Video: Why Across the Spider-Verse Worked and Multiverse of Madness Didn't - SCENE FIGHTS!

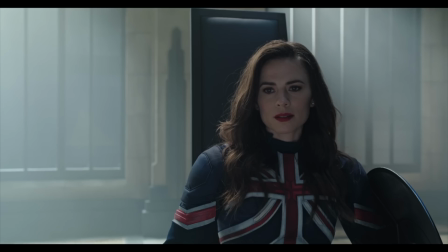Compare that to this.
You, our friend, had caused the annihilation of another universe. Everyone in that reality died.
We don't see Steven destroy a universe. We don't see trillions of lives being extinguished.
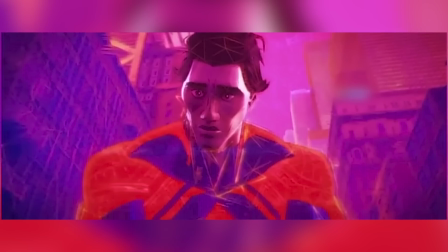We just kind of hear about them off screen. It's a lot more effective when we see the horror on Miguel's face, when he realizes that he killed trillions of people.
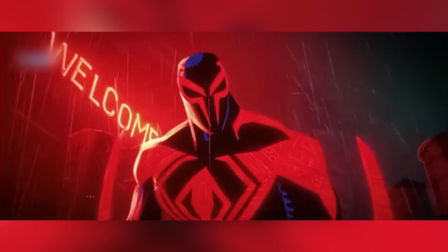It makes him a relatable villain for the decisions that he makes later in the film.
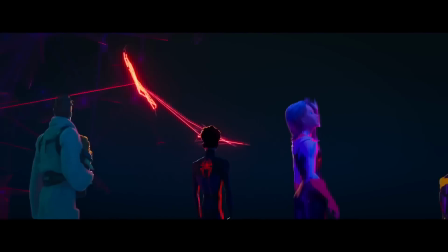But even before we get to that backstory, Miguel slowly explains the multiverse to the audience. This multiverse explanation is so clear and understandable. It's actually what we needed from the show Loki. Yeah, like I still don't get how there's multiple timelines, like within one sacred timeline. Well, you see, it's like the strands of a rope. They all tie together in different ways. Move on, I don't care. Okay, moving on. So, Miguel explains the multiverse, starting with the familiar image of a branching timeline that we saw in Loki and Quantumania,
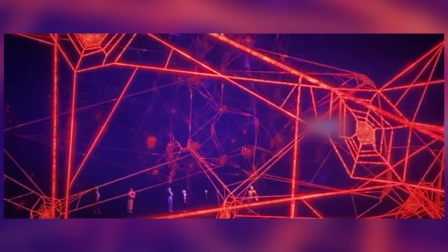but then he expands it to become a web of life and destiny, taking what we know and adding new information. Then they further relate this back to us by showing footage from previous movies. It's an Easter egg, it's really fun. Tobey Maguire, there he is. But it also makes the audience feel like we've been watching this story unfold for years. Oh, it's retcon. Kind of like what the Illuminati did in the comics, working behind the scenes for years.
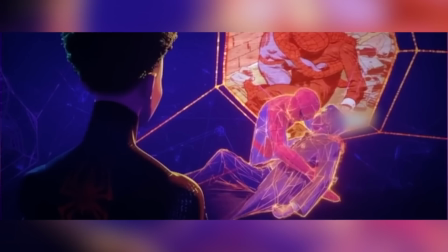Exactly, now you're getting it. High five. As we learn about canon events, we hear that Miles is a disruption to this canon. He is a threat. And this is so charged on many levels. A young black man being told that he is dangerous to the establishment.
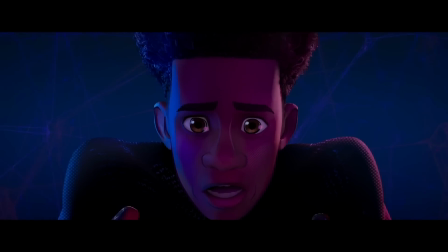But worst of all, Miles is being told that he does not belong. He has no family, no community.
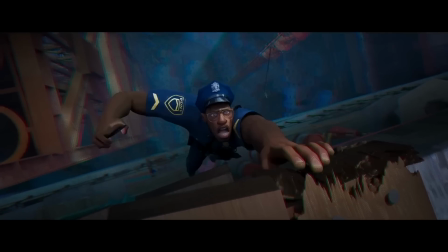In fact, he's being told that he has to sacrifice his father's life for the greater good. Miguel flat out calls him an accident.
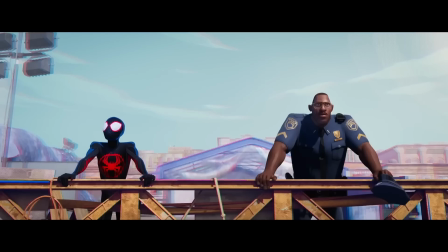And then Miles finds out that Gwen and Peter B. knew that his dad had to die. So he's actually been betrayed by people he loves.
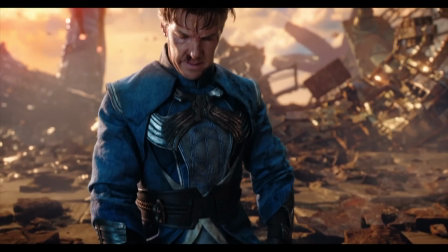Now, the Illuminati betrayed a variant of Steven, but like this is way different.
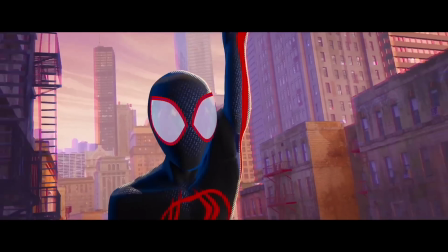Gwen didn't betray a variant of Miles. She betrayed Miles, our Miles, the lead character of this movie, well, or co-lead of this movie.
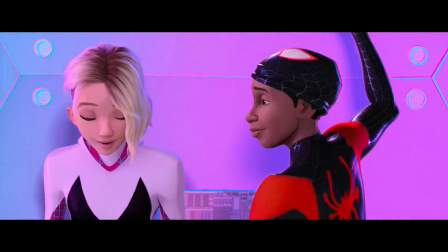These are not spider variants that Miles has never met before. These are the people that he loved. So to bring that back to Multiverse of Madness, let's just say that they didn't want to do the Illuminati. They wanted to save them for like an actual MCU story. So imagine this scene included variants of Wong, the ancient one, maybe Caecilius.
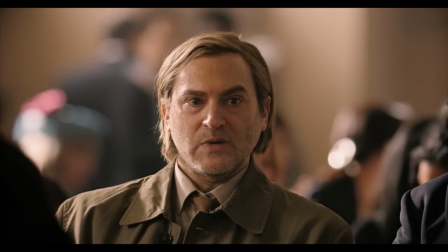It would have even been a fun way to bring back Michael Stuhlbarg, who's always been underused in the the MCU.
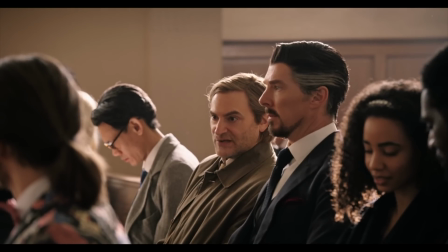While I was gone, thank you for asking, I lost both my cats.
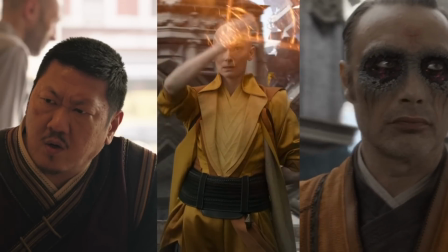And imagine this group was being led by Christine. Imagine these powerful people that Steven actually cared about, people whose opinions he actually trusts.
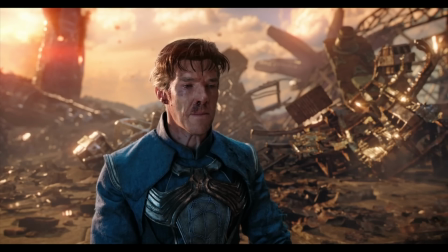And then they tell him that he is too dangerous to live. This would have hit so hard because it means that all of his sacrifices were for nothing. The universe, the multiverse would be better off without him. And on top of that, he can never be happy in any reality because he can never end up with Christine.
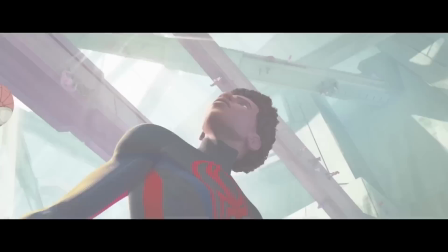His own nature is his worst enemy. Like Miles, Steven would have learned that he doesn't belong. He is an accident. But then we wouldn't get to watch Raimi slaughter a bunch of superheroes.
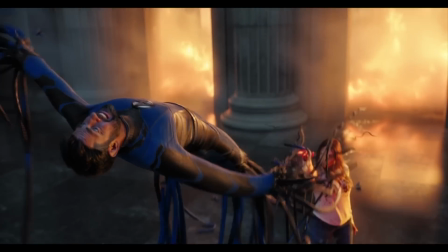And just to bring it back to that, the slaughter of the superheroes is fun, but it does undermine the importance of the Illuminati.
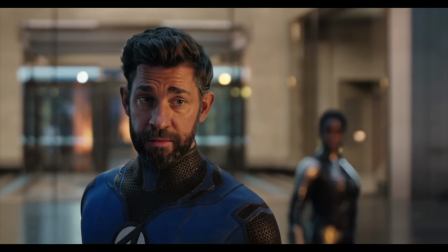I mean, we've all seen the memes. Everybody knows that the smartest man in the world gave Wanda a list of Black Bolt's weaknesses and fears.
What mouth?
I mean, why should we care about these people or their opinions if they're so easy to take down?
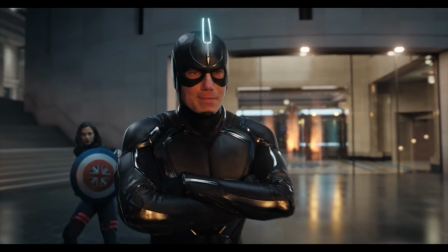Wanda, Black Bolt could destroy you with one whisper from his mouth.
Black Bolt loses his mouth, but then still talks. Captain Marvel's powers get sucked out of her. Like I said, it's fun. We get this.
I could do this all day.
And I actually love that Professor X was the last one in the fight. I love the visualization of him in Wanda's mind.
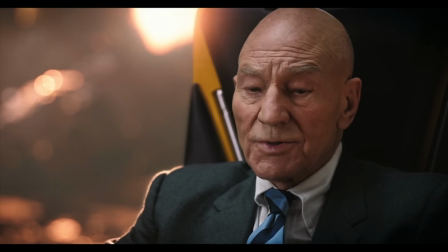But I really hope that Patrick Stewart's Professor Xavier gets a better send-off than this.
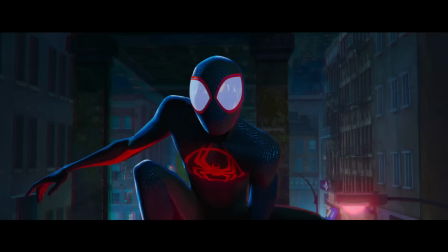So compare this one last time to Across the Spider-Verse. The spider people chase is hilarious.
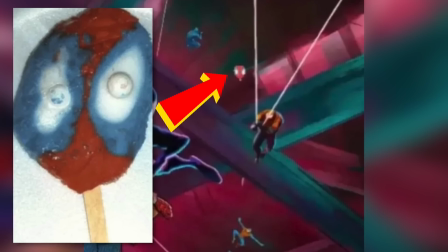It's so much fun. All the Easter eggs in there, like the popsicle that I missed in our breakdown that I'm still kicking myself over.
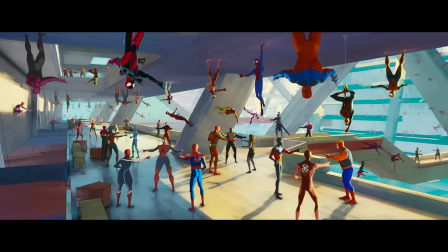But all of these Easter eggs are there for a reason. They service the character.
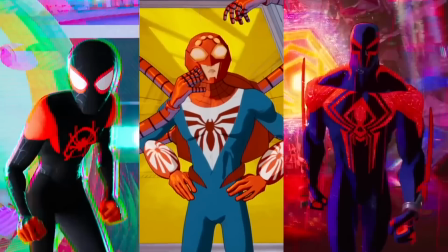You cannot randomly swap out Gwen or Peter B. Parker because the actors weren't available.
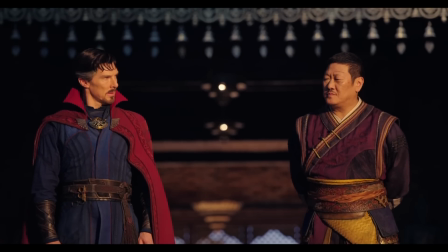Instead of casting people who were important in Steven's life, they actually cast whoever was available.
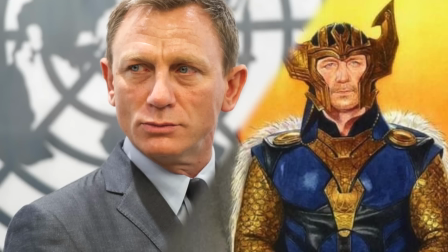I'm not making this up, like Daniel Craig was supposed to be in the movie, but he couldn't make it.